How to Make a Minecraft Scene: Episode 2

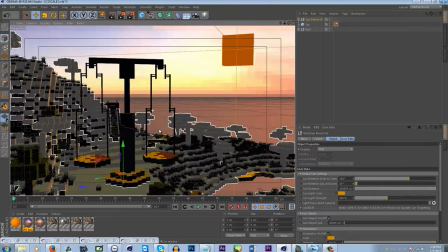7:01 So for instance, it'll be right there. That way I can still get some of the volumetrics and rays and stuff, but it won't be seen.
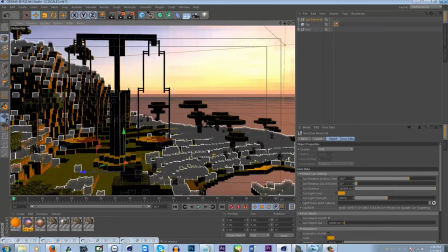7:09 And then I just turn sun off because that's really annoying. So now that we have the sun in our scene, we can make things a little bit brighter.
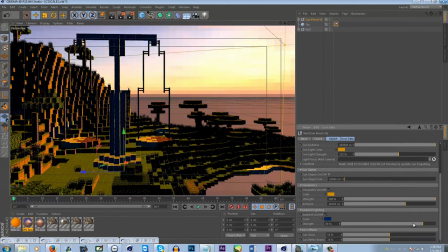7:19 We can turn up some of the ambience, but I don't like doing that right now. so we'll do this another thing i like to do is um a lot of times i like to put in a environment
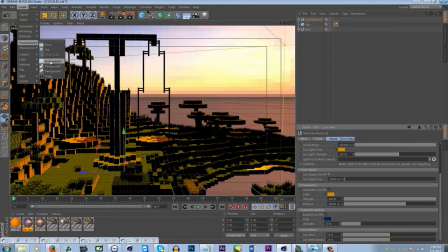7:34 but sadly i can't do that this time because my clouds preset doesn't work uh
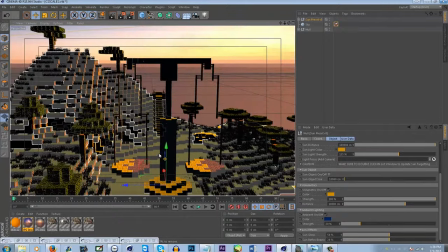7:41 with environments right now so i'll teach you later on um how to use the environment but
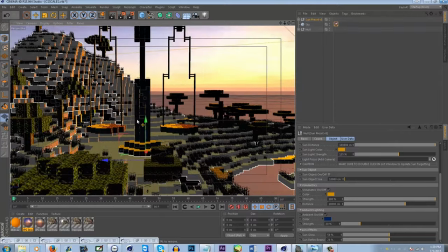7:48 for this particular map i cannot um for
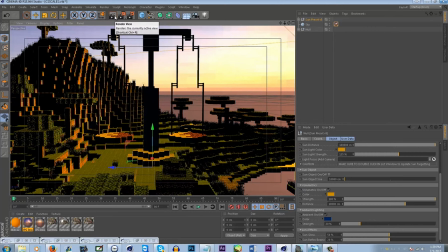7:54 for outdoor scenes you shouldn't really use environment the only time you should use environment is really for like well if you're not going to use clouds then you should use environment most of the time um but environment basically limits this would be like a quick
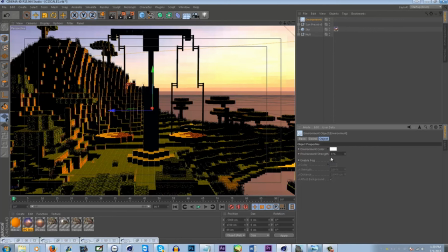8:09 mini tutorial um environment kind of like limit it makes like fog so you can
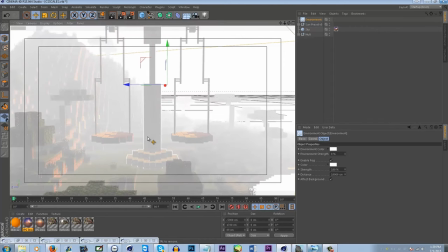8:16 create this really cool like minecrafty effect so when you get closer you can see things but when you get further away
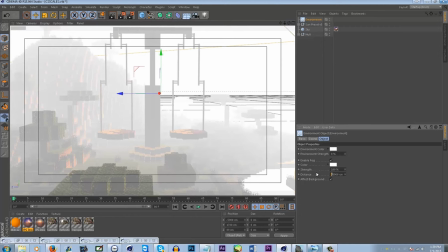8:23 things start to fade in the distance and it's pretty cool um usually i'll up this to like
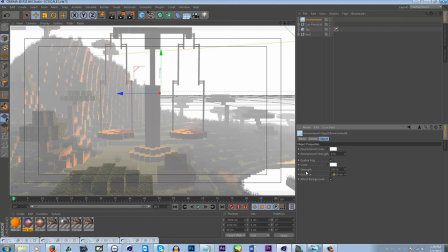8:30 what is it uh 10 no no no oh
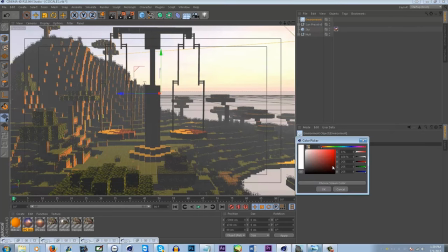8:42 10 yeah and then i like to turn this to like a bluish color
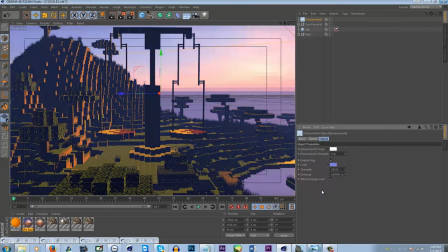8:50 or not all the time not blue like a lightish bluish color and that kind of simulates like some fogginess
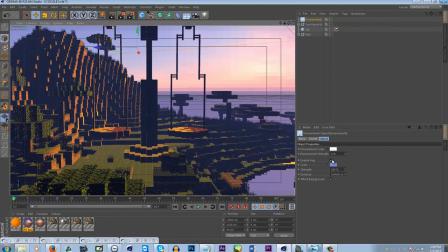8:57 um sometimes if i don't use um if i want to use environment but i don't want fog i usually just
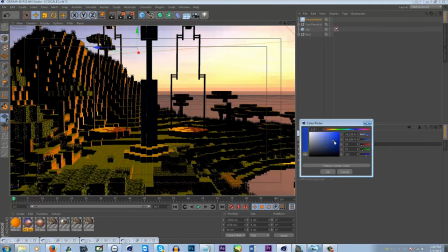9:04 click this off and you see this top one this top one is basically just like an ambient light but i think it's a little bit better because it goes through everything so it kind of turns everything that's like really dark blue and then i usually just turn this to like 20 so that
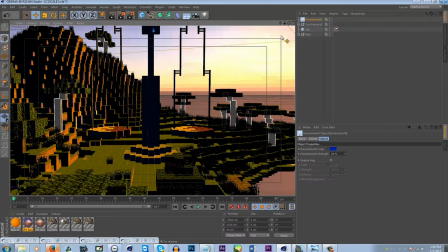9:22 way nothing's really ever like black you get like this nice subtle blue and
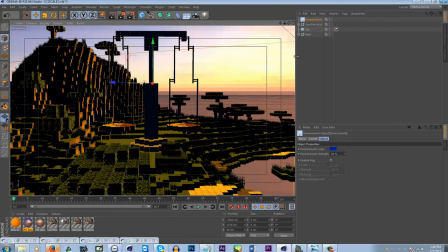9:28 so i don't know if i can use this exactly but we'll check i don't know if i can use that with uh my clouds preset
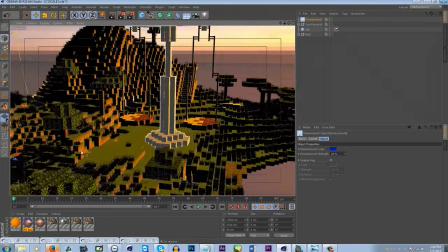9:37 so so right now we have something that looks like this just render that really quick
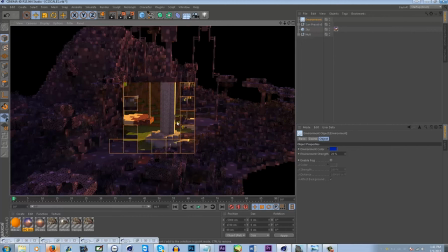9:45 so we can see that there's shadows now because the sun really nice looking um then we have that ambient from the um sky which is really nice that's why i use them combination because um they really do
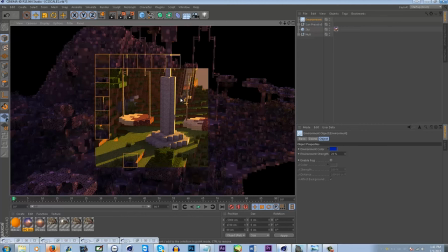10:01 look nice and then our reflections look really weird there so we're gonna have to probably turn them down um so yeah this is this is how you
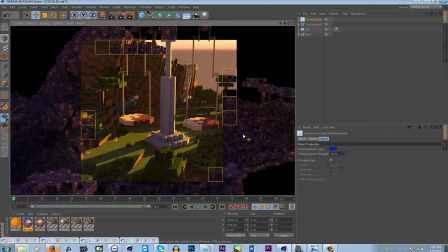10:11 you start to go around stuff later on when I start talking about volumetric lighting and stuff like that I don't think there's gonna be really too much of that in this tutorial only because there's really not really anything to make volumetric
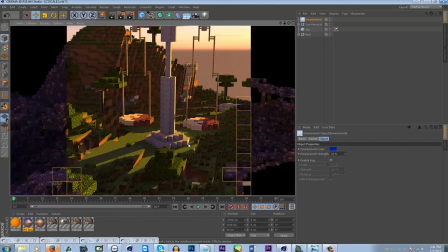10:27 but in tutorials other tutorials I'll show you guys how to do that this is more of a just basic how to do stuff for most beginners and stuff like that so
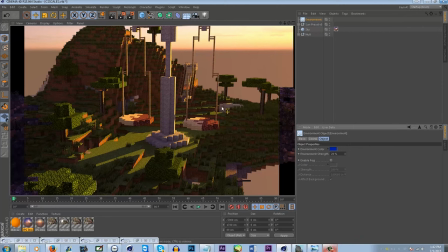10:44 okie dokie so basically that's i kind
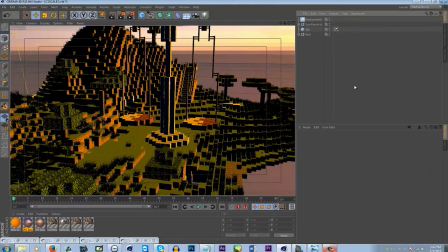10:48 of stopped it but um that's that's our results so far
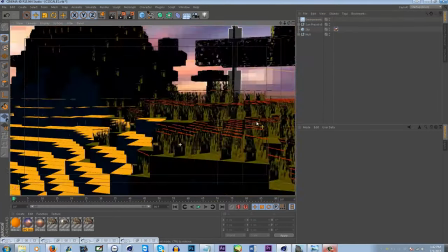10:53 um what else i like to do is
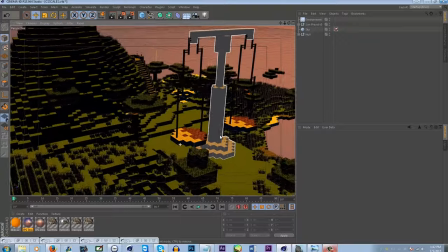10:59 trying to think should i do it should i not do it yeah i will do it